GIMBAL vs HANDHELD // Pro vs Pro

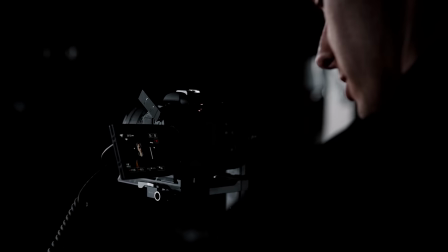I used the softbox for most of my protagonist shots and the hard light for my antagonist shots to make them look more evil. But let's keep shooting.
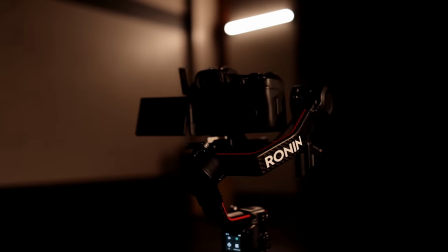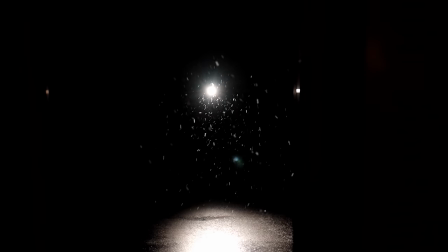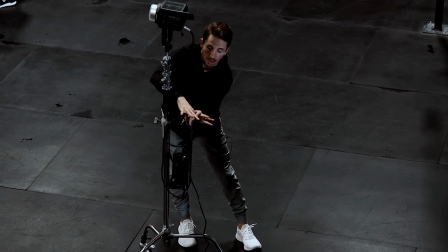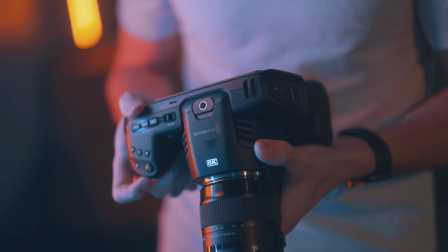All right so I'm shooting on the Blackmagic pocket center my camera 6k in 6k resolution Blackmagic RAW.
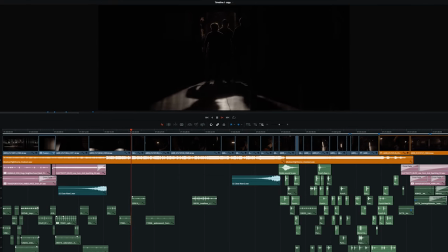I actually just started using Blackmagic RAW a lot more because I am on DaVinci Resolve now so I can actually do the full color grade and I can utilize all that raw data.
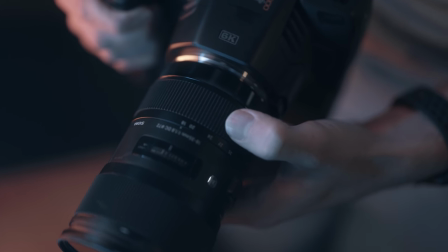I'm also using the Sigma 18 to 35 millimeter lens this is a super 35 sensor and this is an APS-C lens technically but they actually work really well together so that's kind of the combo I'm going with and on top of that I do have the prism lens effects dream effects filter
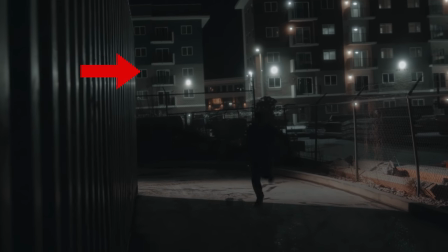which is kind of like a mist diffusion but it just kind of softens those highlights and it makes them look really nice so on top of that We're also going to be using kind of some warmer lighting like 2700 Kelvin So I kind of want to give this warehouse like an old-fashioned warehouse look with lots of tungsten lighting So it's kind of the basic setup. I'm gonna go for on this video
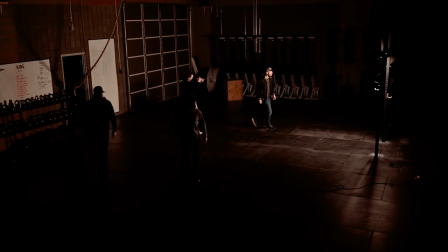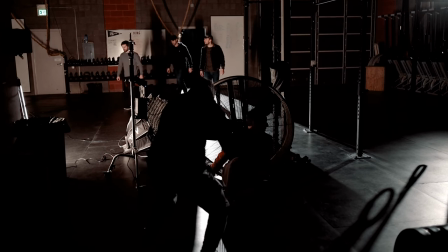All right, we just finished filming our sequences. We're actually gonna split ways We're gonna edit them all together and then tomorrow We're gonna meet back up at the office and there we're gonna watch the videos back together and let you as our YouTube audience decide which video you thought was better. Here we go. All right guys, we're back here at the studio. Hold on, can we actually, can we just watch? Can we just watch the video? I feel like it'd be better if we watched them and then we talked about them. Can we do that? Yeah, let's do that. That's better. You wanna go first? Yeah, I'll go first, let's do it. I really wanna see this, so let's do yours first. All right. Woo, nervous.
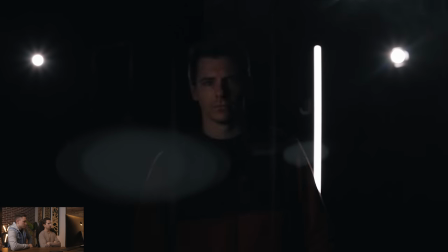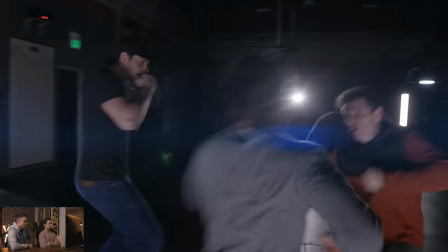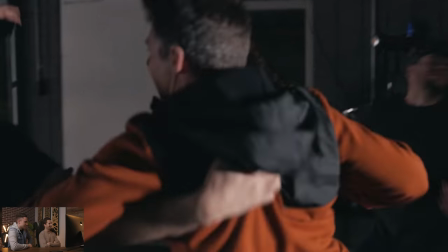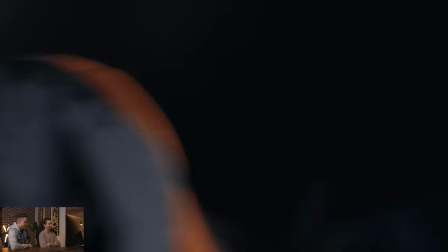It's very much. No! You know it's very much video game like, you know, you beat a villain and they're sitting there just in angst, groaning to themselves. No, I loved it. It was just kind of humorous at the end. There went so much pain. I'd be crying, so I'd better make that sound than whimper like I would. That was dope, honestly. Thank you. That was sweet. And I'm impressed I was on a gimbal, too. Because we already said this. Clearly, I had the advantage handheld. Right, right. You know, me being handheld, you want a gimbal because a fight scene, naturally, you have those quick movements and you just kind of need to go handheld for stuff like that.
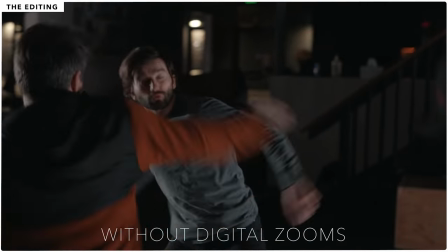But I saw you added a lot of like digital zooms and stuff. I did. That was a lot in the, you know, post-processing of the video.
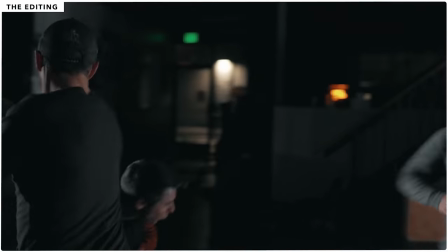That was one of the biggest challenges is how do I make the viewers still feel like they're part of the fight scene?
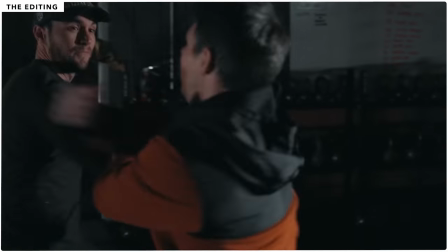And so my idea was to add some keyframes to follow actions as they were happening. So did you end up using sport mode on the gimbal then? I actually didn't because the reason why I wanted to challenge myself to see if I could create a fight scene that was, you know, entertaining enough without making it look handheld on a gimbal.
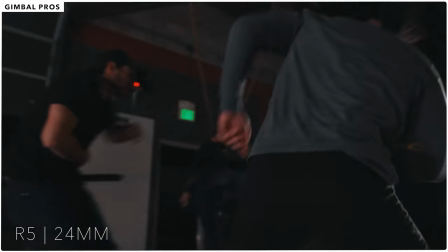Okay. That was also one of the really cool things about being on a gimbal too, though, I was able to orbit around my whole subjects pretty easily.
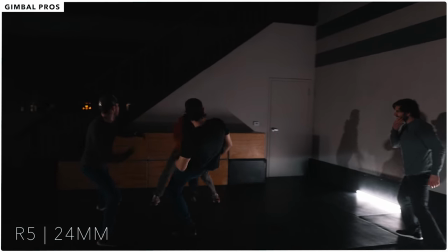I established the whole location as I was walking around my subjects. Biggest difficulty though with doing that is the light caught my shadow a lot of the time.
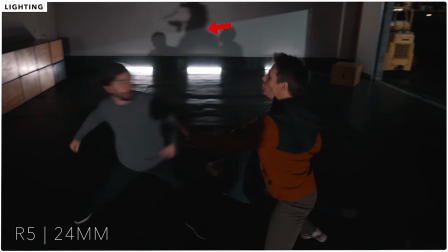Oh, yeah, because you're 360. Yeah, you're in the whole scene. That makes sense. So that was a big challenge I had.
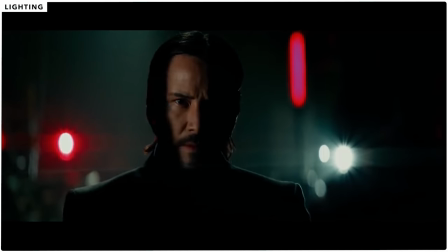Speaking of lighting, what was the look you were going for? Biggest look I was going for is, you know, John Wick-esque dramatic lighting, sharp lighting.
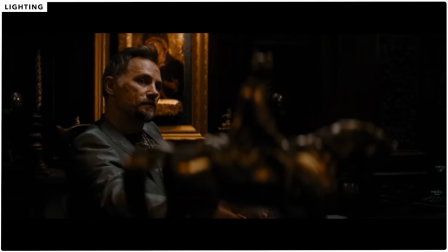John Wick is easily his protagonist as he is an antagonist because most villains have, you know, the dramatic lighting, split lighting on their face. What's the like what's the story behind this video too because we we have the same actors and actually the same Choreography for the fight scene, but we set up our stories so differently. What's the story here?
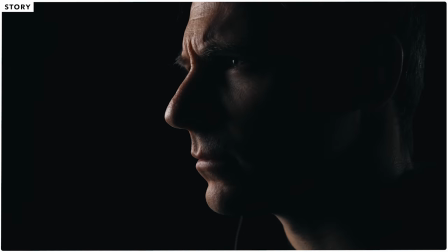Because he walks in he walks into the light you get that nice like John wick style lighting That's and then he looks at his dare I say analog watch And then he clicks it and there's like a digital beep. Yeah, there is what's what's the story there? So there is obviously that little bit of a disconnect But it was the only watch that I had because we only had an hour to shoot I didn't have a lot of time to get I'm just giving you a hard time But anyway, so one of my favorite scenes is the scene from Equalizer He times himself to see how fast he can beat the bad guys.
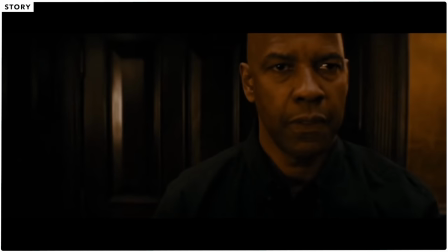Oh, and so like a personal record personal record Yeah, he goes how many rights in on his way? Yeah, exactly. Yeah, so he actually doesn't write it down But yeah, but he just he has a digital watch that he times himself He says before the fight he'll time himself be like 12 seconds and then he'll go and beat them look at his watch,
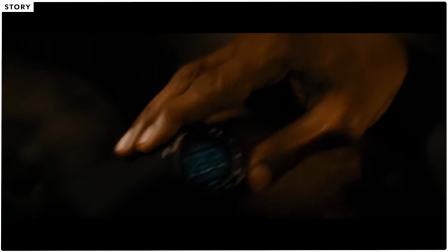realize if he's behind or faster than he thought. I love it. So that was my planting and payoff in this video is planted the idea that he's timing himself and then he clicks it at the end and walks away, you know? Okay. You know what? Let's see your video. Let's break yours down. All right. Let's watch it. This is really where I'm nervous. Oh, geez. Just that opening frame is nuts.
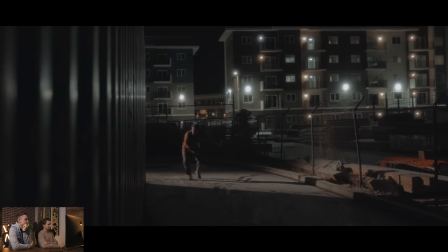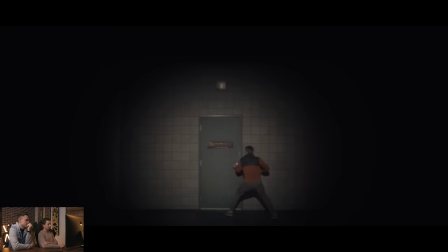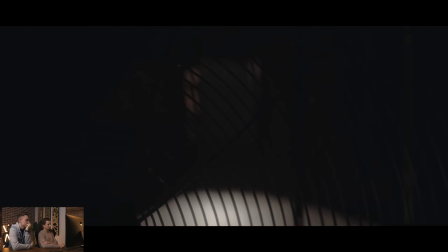I ain't trying to break you down, but for real, you might as well give up now.
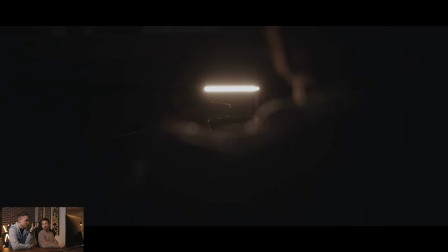Think you got a chance, but I don't see how got a real tight grip when I hold that crown My life been good and bad and all around the more
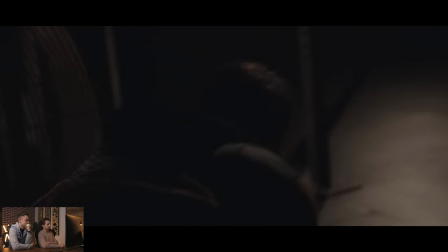things I lost the more I found one thing not taught myself to do No matter the problem refuse to lose So how you
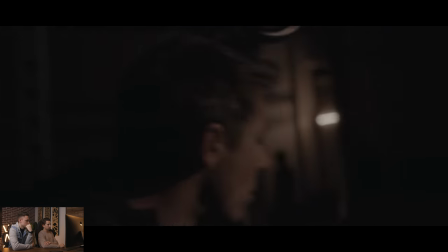wanna make you can choose if you can't take the heat don't like the fuse See I walk in slow and ignite the room like fire everything I touch I consume
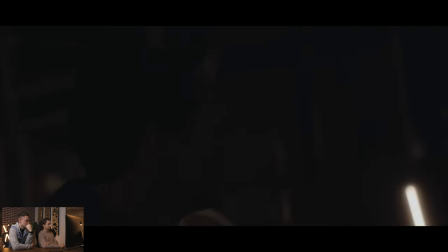Came here ready to fight on this night You know
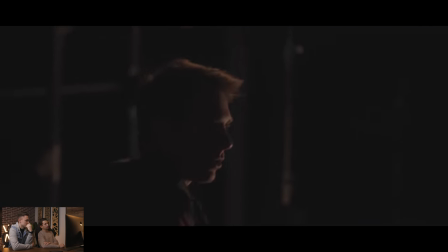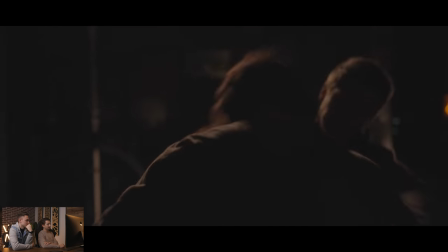right off the bat that video you could honestly feel like you were in the action What were some of the biggest pros to shooting handhelds? Because you obviously have the advantage. So what do you feel were the biggest pros while you shot this? I mean, you can't name one action scene that's shot fully on a gimbal. There's always, it might be partially on a gimbal, but there's always handheld stuff when it's the most intense stuff.
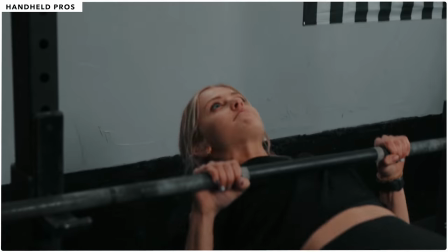Maybe they're on a rig, but it definitely has that handheld feel, you know? I do the same thing with fitness videos. You do handheld because you want to feel like you're in the action, you're working out with them.
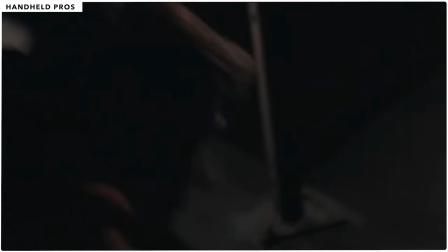Same thing here, if he's creeping around the squat racks over here in the back of the warehouse, You want to feel like you're actually like huddled next to him and maybe you're hiding too, you know Gives you that first-person kind of view exactly So that was that was definitely the benefit of going handheld and I would have preferred and I did get that advantage Going handheld so the only con that I had I guess with handheld is Setting up the story that first shot when
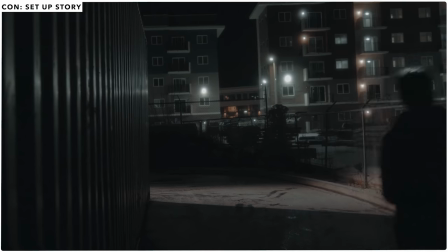he's coming around the side of the building And then you run past the camera that kind of would have been nice on a gimbal because I wanted that to be smooth I didn't really want that to be shaky,
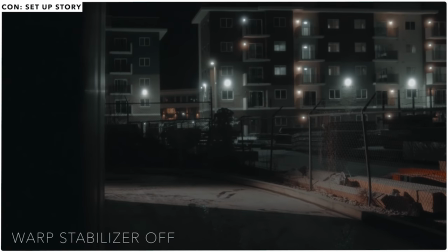right? I shot it just a touch shaky. I put a little bit of warp on it. So it works out. It wasn't a big deal You probably wouldn't think twice about it after seeing it but on set I would have loved to have a gimbal at least for that shot.
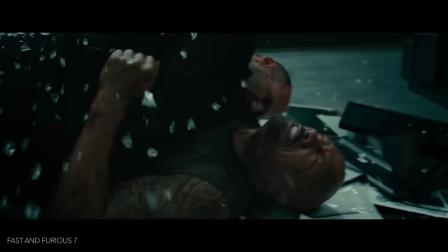So absolutely, you know in a real-world situation You would have a gimbal in handheld like you mentioned. Oh, yeah I would definitely I would switch off back and forth. Absolutely. After you shot all of the lights For my scene like everything was just dying all the lights were running out of battery So by the end like it was super moody and I wanted it to be moody but not that moody.
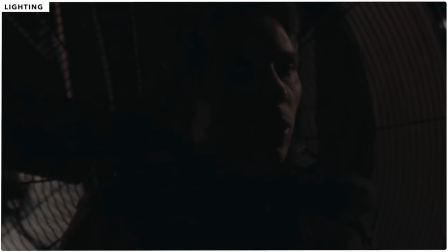Like because all my lights were dying, I couldn't light my scene quite as much as I wanted to.